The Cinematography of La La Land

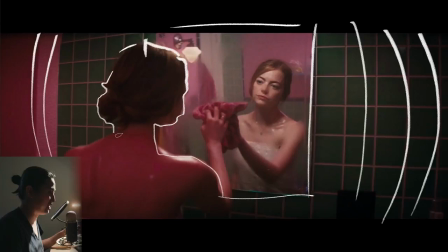[8:20]
the movie is the use of color both the production designer and linus sangrin used color to quite a dramatic and kind of music video effect but shooting on film and the color correction and the way it was used because considering it's a musical i think worked really well and here we see it
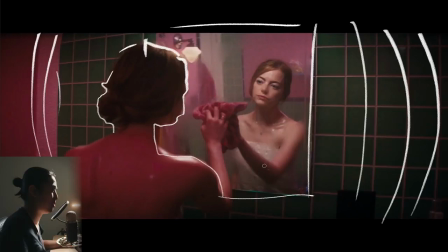[8:35]
um not only is the wall pink and the green is pink or maybe the wall is white maybe the wall is white i'm mistaken i think the wall is probably white because the grout in here is white as well but we have a pink top source from above the top source from above the The top source from above is pink, and that's going to be tinting, unless this wall really is pink.
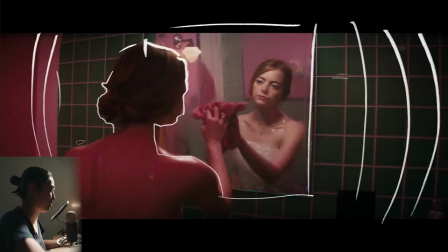[8:54]
I think that wall is pink. I take it back. I think the wall is pink, and I think they're also top lighting with a little pink as well, and contrasted with green. So red and green, good contrast colors. And then the skin tone is being preserved. She's being lit with a white light, probably some sort of little LED panel or a little softbox from above with some crate on it to keep it off the back walls.
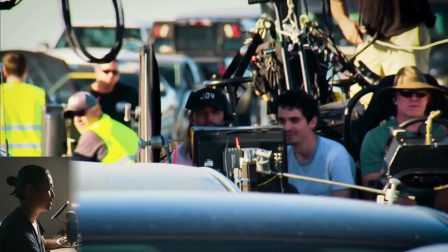[9:13]
This is our first look and talk about some of the color other than the blues that he added into the blacks. So let's talk about the intro that this guy thought up and this guy shot. So I believe they rehearsed for a full day with the whole team, with the camera crew and the talent.
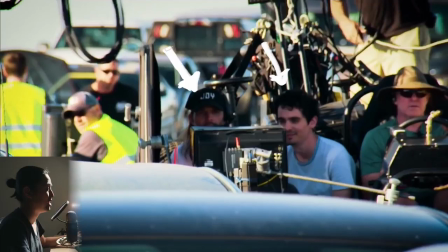[9:30]
And before that, they'd been rehearsing for days or weeks using the director's iPhone to walk around and figure out the angles. And then I believe they shot this for two days, only for like two hours because they were shooting at a very specific time of the day.
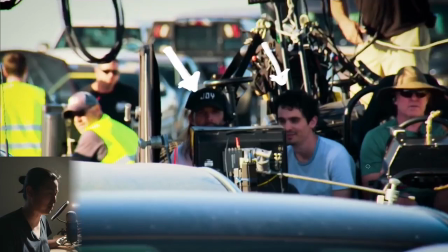[9:43]
And also this was split up into three different takes because of the direction of the sun. It starts off kind of pulling backwards quite a bit, or, you know, you'll go watch the intro. I can't play it for you in this video. I wish I could. But it starts sliding along the camera, along the cars, picks someone up, and then pulls back, and then it flips around in a big whip pan.
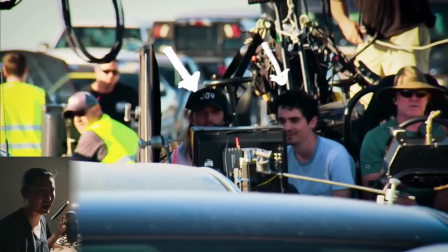[10:00]
In that whip pan, they're hiding a cut to another shot where the sun has moved directions, because if the sun was in the same direction it was when they were pulling back, when you turned around, you would have seen the camera shadow. So that's what happened. And then there's one more time where it whips again, and then it changes to a steadicam shot.
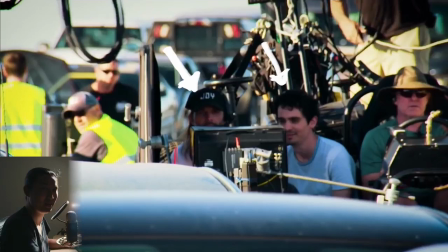[10:14]
I can't do the, I can't show you the frames of it. Not until the studios allow me to do that. Maybe that's happening in the future.
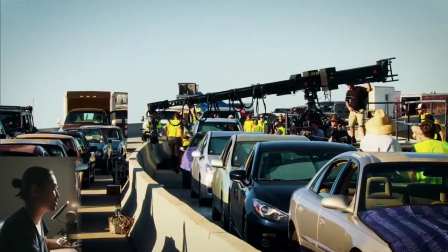[10:21]
And for certain things, it is actually happening. So moving on, here is the shot of the rig they were using. This is, I believe, for the beginning part of the film, where they're sidetracking along the cars. So they have this electric car back here. I forget the name of it. And we have a Movie Bird 45 on that.
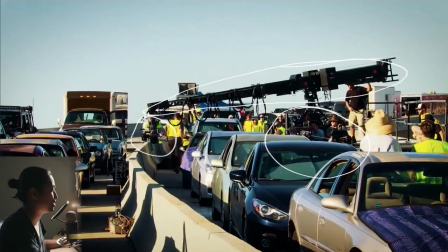[10:38]
So the Movie Bird isn't actually swinging in this case. It's just keeping its arm out, and the car is driving along. And that's how they're getting that movement. down here the hero is the oculus forehead which i can show you a screenshot of later so this is how they did the first shot it's just side swiping along all the different cars and they're playing different music and then eventually the arm extends out and
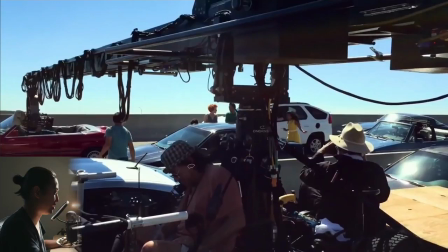[10:58]
goes and finds the first person singing the theme songs of the whole movie here's another shot again so this crane is from cinemoves and the crane operator we'll find a picture of in a second is bogdan so shout out bogdan i was actually going to possibly be in la doing a car commercial
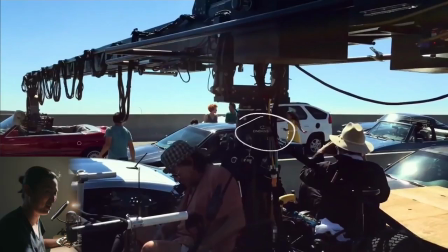[11:12]
which did not end up happening but i reached out to Bogdan after seeing this and I was like, you have to be the Techno crane person on my commercial. Unfortunately, that didn't happen. That would have been a fun thing if I could have YouTubed it. Probably couldn't have. Anyway, the vendor Sidney moves in LA, one of the people that have the Oculus head and this movie bird and who Bogdan works with.
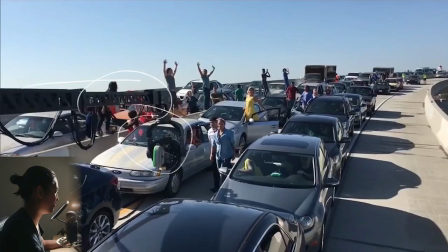[11:30]
Here's another shot of that same scene, Oculus head movie bird 45. And you can tell here that they've changed orientations, that the base of the crane is not to the side of the barrier here.
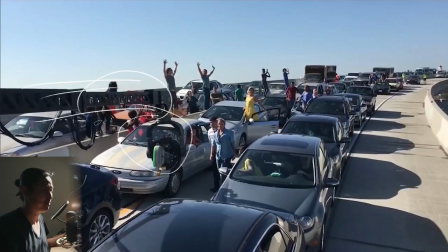[11:39]
It's really more in the back. and so that's when you see the head whip around and change they've moved the position of the crane to deal with
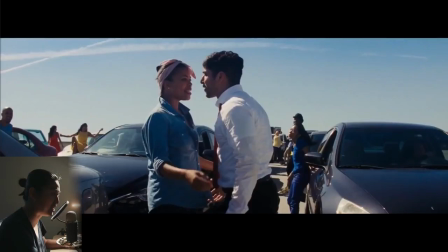[11:46]
the sun and just the moves that had to be accomplished this is after they've clearly moved it here is a screenshot from that scene and i believe that there is no lighting artificially here it's all just picking the right time of day which is great but kind of stressful for everybody
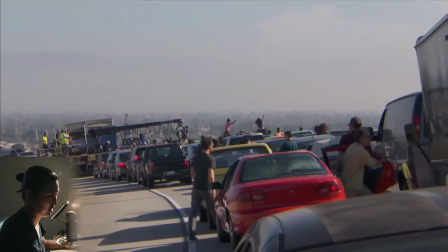[12:00]
to have to nail it because you only get so much time and it took them two days to do it which sounds pretty good kind of expensive but you know big movies do big things here's a pretty cool wide shot this is when they're on that big moving platform it looks like i don't know that's a that's a different platform that doesn't look like they're driving on it it looks like they just kind of post it up i don't know
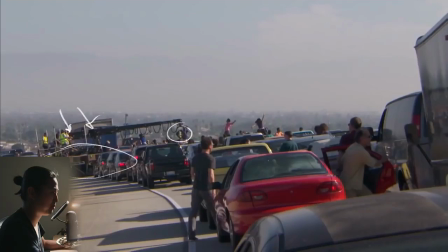[12:20]
the exact breakdown but uh fun custom grip rig here movie bird 45 oculus and i'm assuming
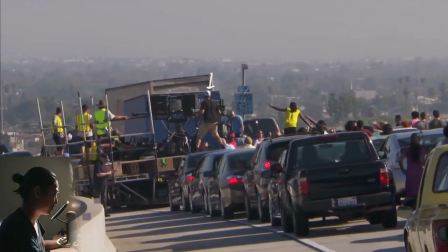[12:26]
bogdan down there operating just they shut down the highway big scene here's bogdan operating
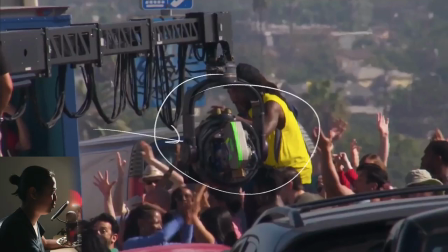[12:32]
pretty cool here another shot oculus head panavision xl2 movie
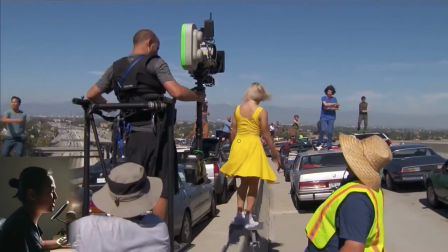[12:38]
bird another shot and here i don't know exactly when it happened but
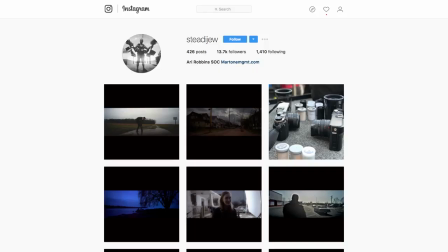[12:44]
this is ari right here i won't say his um his instagram handle on the on the video but that's what it is in case you
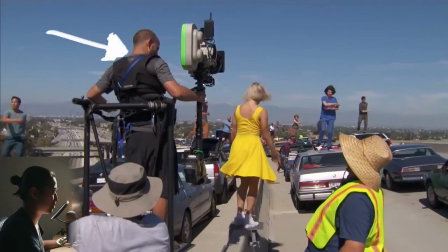[12:53]
want to follow him he posts pretty cool photos he's on really awesome projects clearly uh at this point he's on a riding crane or a standing crane which uh we'll be seeing more of in a little bit, and here's the camera, and kind of ends the scene as they pan up, or not pan up, boom up, and he's handling that shot for this whole part here.
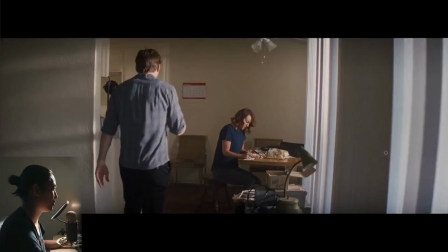[13:14]
Another shot, and that's what it looked like through camera. You know, there's something about film that looks so filming. So moving right along, we're going to be looking at Sebastian's apartment and the different lighting setups for it. Linus talks about it in the American Cinematographer article, and we're going to look at photos of it.
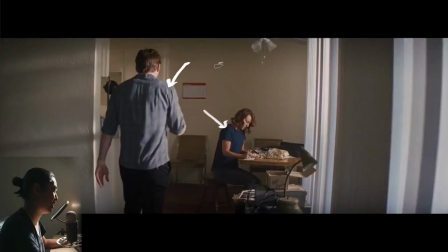[13:27]
So here's our most neutral look, pretty desaturated, there's very little like saturated colors he's wearing a very desaturated blue shirt dark desaturated blue shirt and this red calendar also pretty desaturated we have pretty much neutral white light coming through the windows which i'm assuming is just going to be like an 18k in
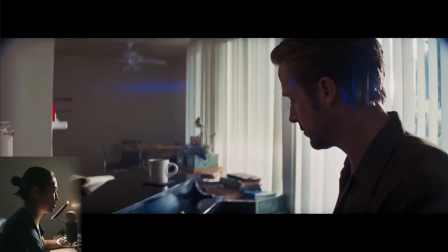[13:44]
natural light something like that i don't know if this was stage or not doesn't super matter but it changes pretty quickly as time goes on so here we have the lens flare from the c series and we see a pretty heavy vignette up in the corner and all of this stuff is 100
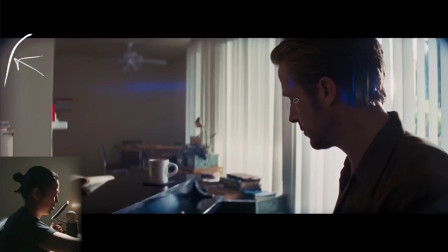[14:00]
intentional they're not like oh that's what that looks like cool they tested and tested and tested to find this stuff and this i believe is an 18k out the window looks like it is location based on those trees outside and it's hitting him i believe it is location i believe this whole thing
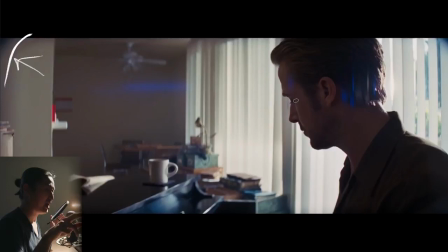[14:14]
is a real location practical it's an 18k coming right at the window or maybe like an m18 a slightly smaller source and perfectly placed so that when the camera is in the right position it catches the flare for the right part of the song and the narrative so that's a flare being used
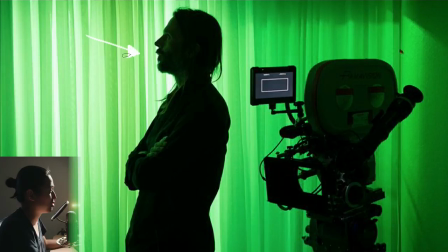[14:27]
on purpose and a light positioned on purpose to get that at a certain time in the scene and here is Linus standing there thinking about the light and there's a whole story about um how he chose this kind of lighting for this scene uh the gaffer had originally put up like a space
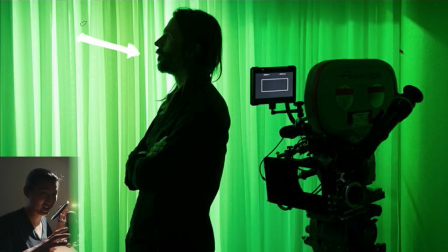[14:42]
balloon and tried to just make a normal soft moonlight look and Linus decided to push the whole thing towards this kind of electric green and I think there's like the whole crew was kind of like are you sure about that you know maybe you're tired we've been shooting all day and linus pushed
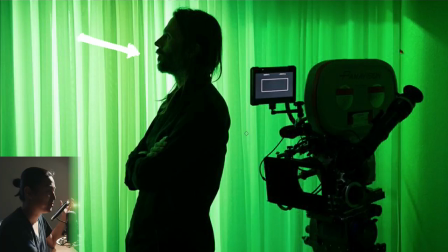[14:57]
for it and he said the reasoning behind it was he was picturing like a big neon sign outside of the window that would have been kind of like ugly and offensive um because like this apartment that sebastian's living in isn't supposed to be fancy or anything like that it's supposed to be kind of like crappy la crappy anyway and um that was kind of his motivation for it and he kind of said his mo for the whole movie
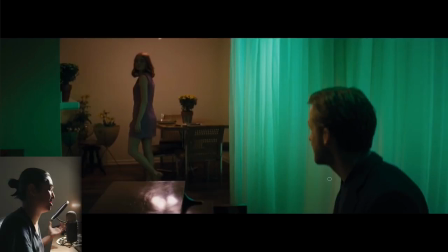[15:16]
was to take normal situations and enhance it so this is like him using his imagination of what's outside the window and i was really interested in this scene when I saw it because after doing the digital Sputnik workshop, I'm starting to have a lot more interest in doing more in-camera coloring like this.
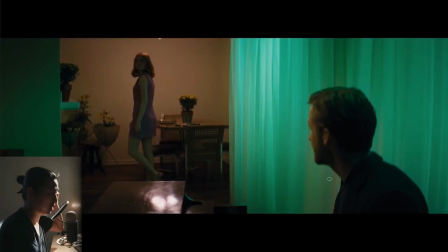[15:31]
So like, instead of doing this color correct in post, why don't we do it on set and actually use the colors like this? So it's a little bit, it's always a little bit risky to use colors like this. It can look a little bit club, look a little bit artificial. But in this case, I think it worked really well.